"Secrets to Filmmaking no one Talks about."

Getting stuck while you're filming is such a demotivation. I know you are here because you are stuck too while you're filming. It can be camera angles, lighting, camera lenses, or maybe audio quality. Even I have faced these problems when I started my filmmaking, and so I made little hacks that help me out. And so I'm gonna tell you how to solve these problems even if you are shooting with camera or maybe your phone. So every time I start shooting, I make sure I have written things down, what shots I want to take,
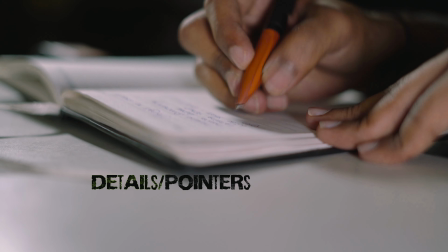sometimes in details and sometimes just the pointers, just to make sure if I didn't miss anything while shooting.
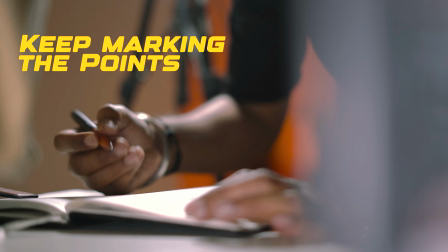This gives me a clear vision as I keep marking the points that I'm done shooting, so there's no leftovers.
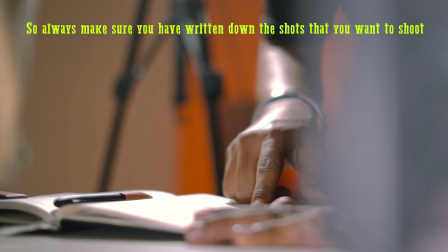So always make sure you have written down the shots that you want to shoot, and if possible take a highlighter to mark the B-rolls and the A-rolls so you save the most of the time while shooting.
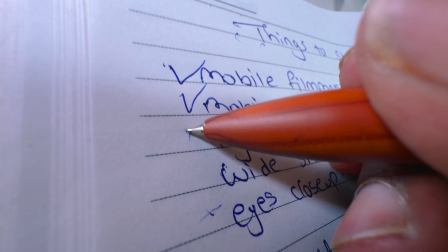And always shoot and check and vice versa. Now as you are ready writing all your shots, before setting your camera, set your lighting first. A basic lighting setup looks like 3 points lighting: a key light, a shadow light, and a background light. But wait, I know you have just started to filmmaking and you don't have 3 different lights to fulfill this setup. Here's the hack. You should at least have one light in your setup to make it look cinematic, and that's the key light.
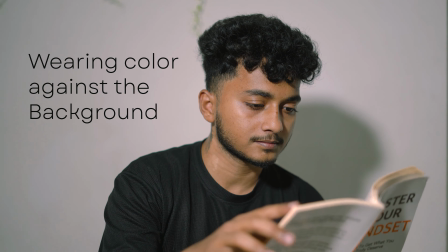And always make sure the color you're wearing is against the background, and keep your camera at the shadow side. And that's how you get a single light cinematic frame. If you're shooting in daylight and you have an RGB light with you, try to lit your face with natural light and use the RGB light for background. It can separate you from the background and the frame could look way more cinematic.
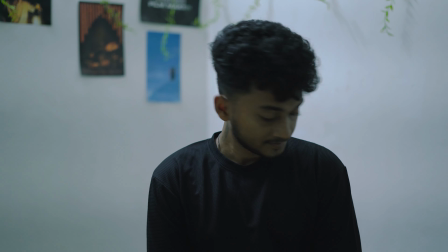So now you can save your setup from looking this to this with just single light. So we are done with our lighting, and the main thing comes on, the camera angle. And as we are going with a minimal setup, we have to choose angles that doesn't make audience feel that we have less setup.
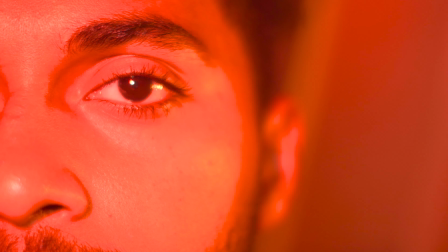We'll try more of close-ups and tight shots and B-rolls instead of wide shots.
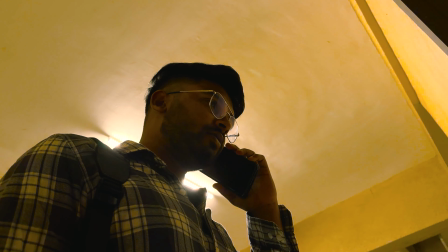If the first frame of your video is starting with an action, then make sure you take the wide shot first and shot of you looking around, keeping the camera mid-close.
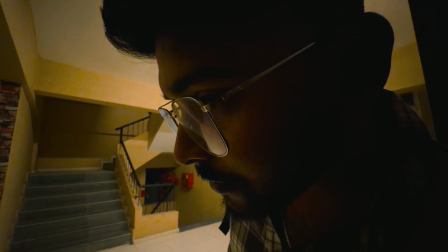And you can take an extreme close-up shots of the eye, your footsteps, or whatever you're doing in the scene.
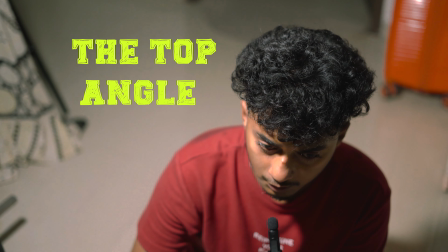So now there are different types of angle. This is the top angle, where the subject looks weaker in the scene.
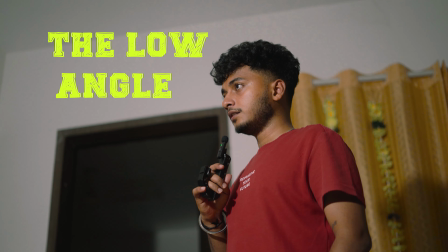And now this is the top angle, where the subject looks stronger in the scene. And there are a lot more camera angles dedicated to specific mood of the scene. And if you want to know all about camera angles, just comment camera angles and I'll make my next video explaining every detailed thing on camera angles with examples. To get that cinematic shot, here's one last thing you have to do before hitting the record button: the haze effect.
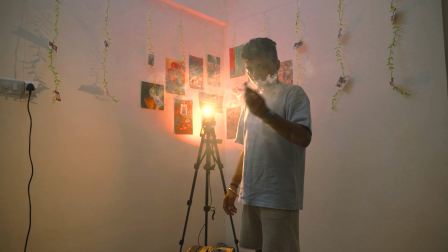As I don't have a budget to buy a smoke machine, so I use aroma sticks to create smoke.
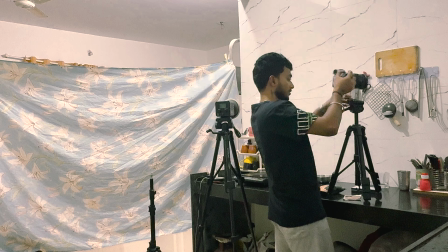You see, cinematic effects take a little more efforts than you think. The shot without any haze or smoke looked like this.
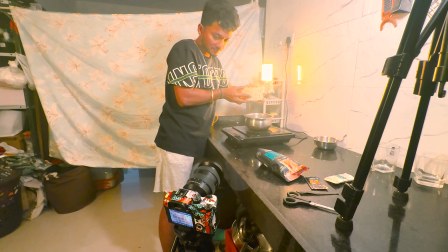And with that little haze in my room, the shot has become so cinematic and the frame looks super cool.
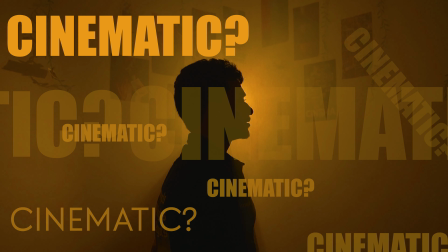If you are indoors and you want a shot to look cinematic, a little haze would do the job. So now you can finally start recording a video after you have shortlisted your script, set the lighting and camera angles, a little haze for the cinematic effect. But what if you don't have a camera or the correct lens? You can go on for Blackmagic Camera app.
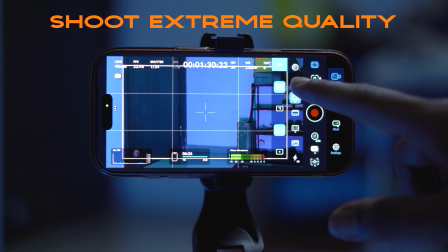It's an app that lets your phone camera shoot at extreme quality with manual or pro settings.
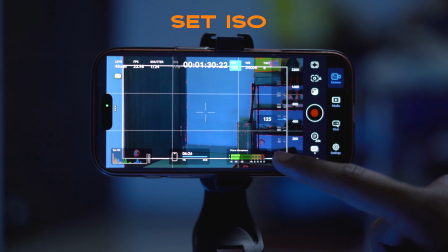You can get options to choose your lenses and fix ISO, shutter speed, white balance.
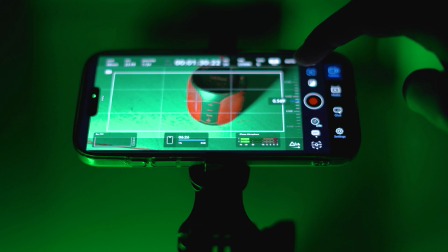You also get manual focus settings for more cinematic detailed shots. Now that you know how to create a cinematic shot like how I do, go and hit that record button on your phone or a camera. But before that, hit the subscribe button and like button too. And if I have missed on something that you want to know, comment below the topic or visit my channel, maybe you can find something you want. Yeah, attitude में बोला है भाई, full attitude.